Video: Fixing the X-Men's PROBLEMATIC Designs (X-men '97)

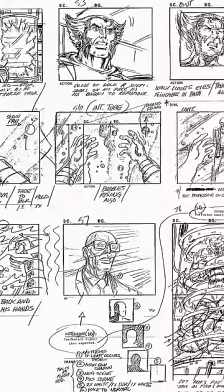All of this was all happening in the 1990s when there was no computer technology.
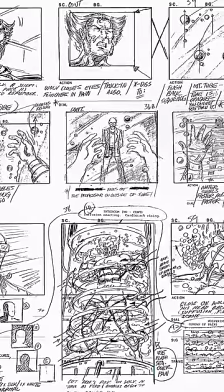So this was all done on paper. It was all done by hand, which makes everything even more impressive if you ask me.
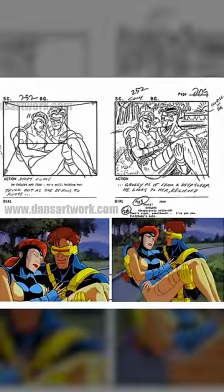In order to get around these kind of complex character designs,
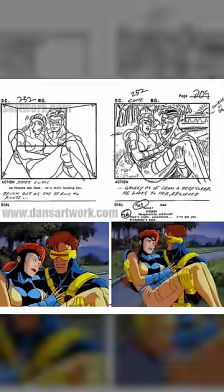the animation team had to really plan their shots and figure out what exactly would and wouldn't be moving in a particular scene.
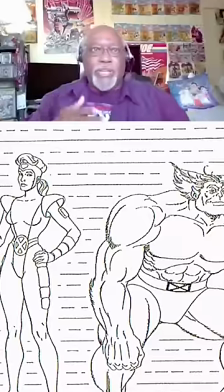Turns out they actually used the old Johnny Quest show as inspiration. Was that we both grew up with Johnny Quest with Doug Wilde.
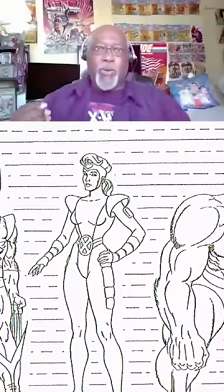And one of the things he did to make the show work really well so he didn't have a lot of animation but man those
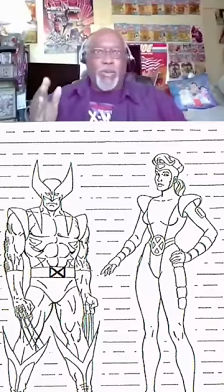those pictures look so good on tv you didn't mind that they didn't move a lot and a little bit of that logic i tried to put into the show
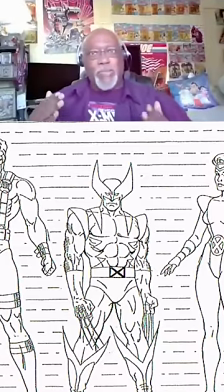of um trying to maybe minimize the movement but try and
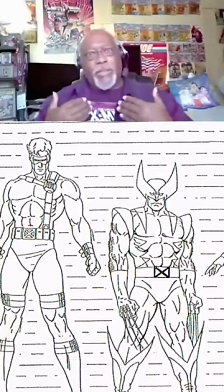maximize how good everything looked and that way we were able to get a lot of detail
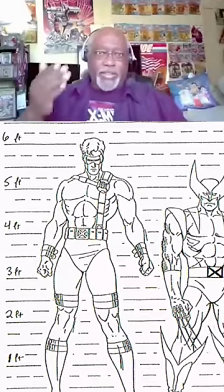into the characters you know like like the guy sinister who's got he's got lines
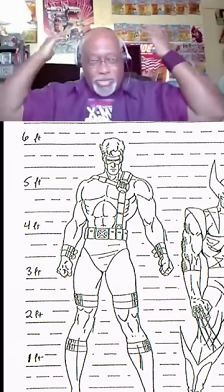all over the place he's got this rooster tear rooster tail cape
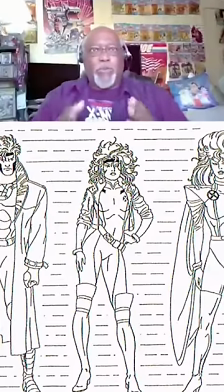and uh i wanted to keep all the detail but i didn't want him to move so i i i would revise the storyboard
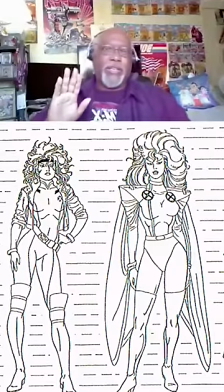to make more like dracula like coming in and out of the black like this and also when he talked you cut to someone else talking,
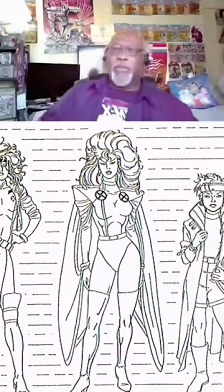when you cut back to him, he's over there. Or then when you cut back to him, he's over there.
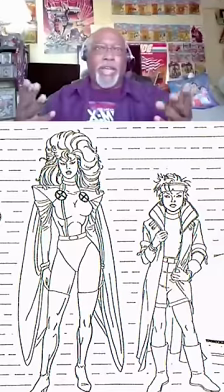And then when he has this maniacal laugh, it would just, you know, go back into black.
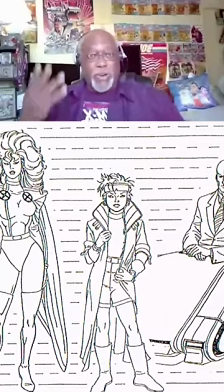And so there were things like that that I tried to, I was inspired by, you know, the Doug Wildey approach to making the shows look good,
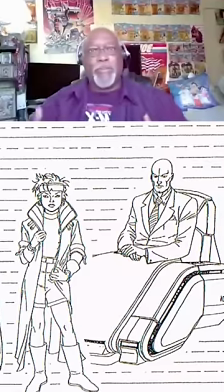to try and maximize our budget and still make the show look like a living comic book.
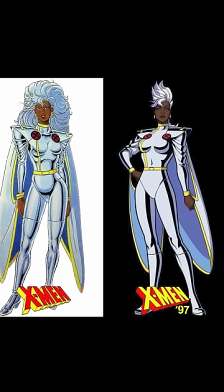Here are the original designs, and here are the new ones. Vidal wanted to simplify the characters to help the animation process, but ran into another problem.
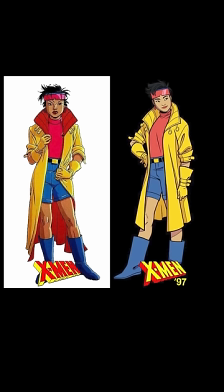If you simplify the characters too much, they lose their iconic look.
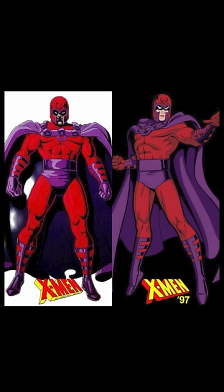As she explains it, From the beginning, I knew it was a 2D show, and I designed with that set in mind. In 2D, the more simplified the design, the easier it would be to animate.
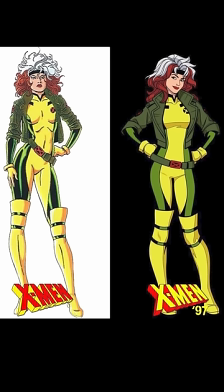But due to its closeness to the original show and comics origin,
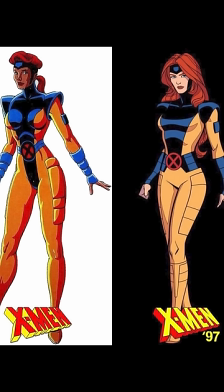simplifying them too much was not an option, because I wanted them to maintain the design spirit of the original.
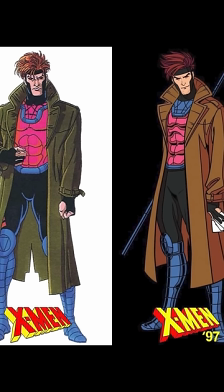I wanted them to work well in animation as best as possible while keeping the same outfits,
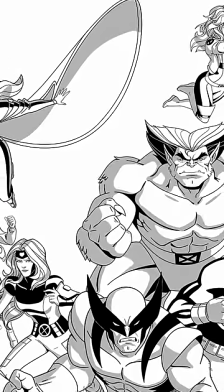making them look anatomically correct with their complex hairstyle like the original show.
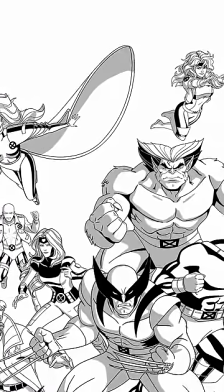To preserve all of that, we organized a set of good practices on how to draw anatomy and to organize
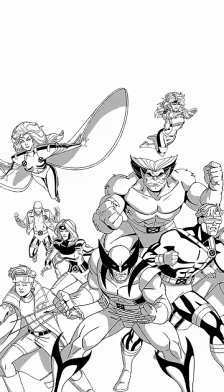the hair into a number of large masses and small hairlines inside,
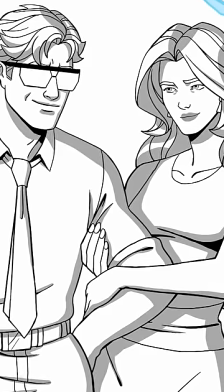stressing shapes to give volume in certain ways. fabrics were addressed too. For example, the shiny spandex suits that Cyclops wears.
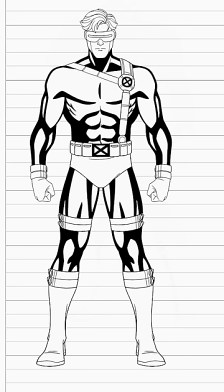We used black tones to reinforce his anatomy and position in a precise way to be able to move him and make him look consistent.
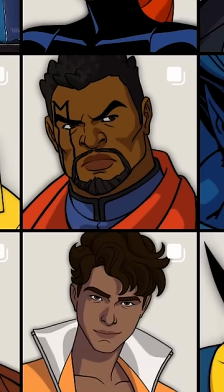A lot of times in animation, the little details go a long way.
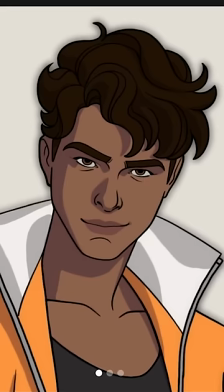When redesigning the characters for X-Men 97, Amelia Bidal wanted to impress X-Men fans like herself.
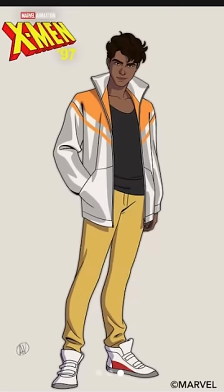So then she had to ask herself these important questions like, what can I add to the design so the characters look cool and move good or what can we add or remove
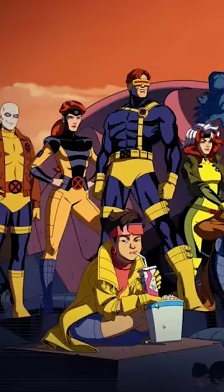what can we keep and protect what can we do to make a real upgrade so I was too young to watch the original series but researching both the new show and the old show has been super fun you want to see more character design videos check out this one we learn the inspiration
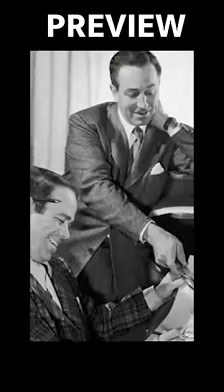behind one of Disney animations best character designs so Disney tries to make sure that all their movies look different Bambi looks
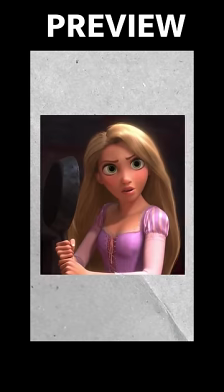different from Cinderella which looks different from Tangled, which looks different from Frozen. Well, maybe not.
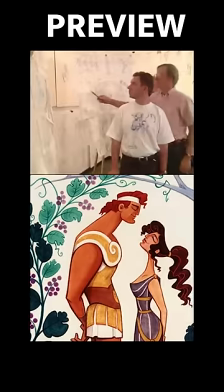Anyway, Hercules is really special because it's based on ancient Greece. Check that out and I'll see you guys in the next video.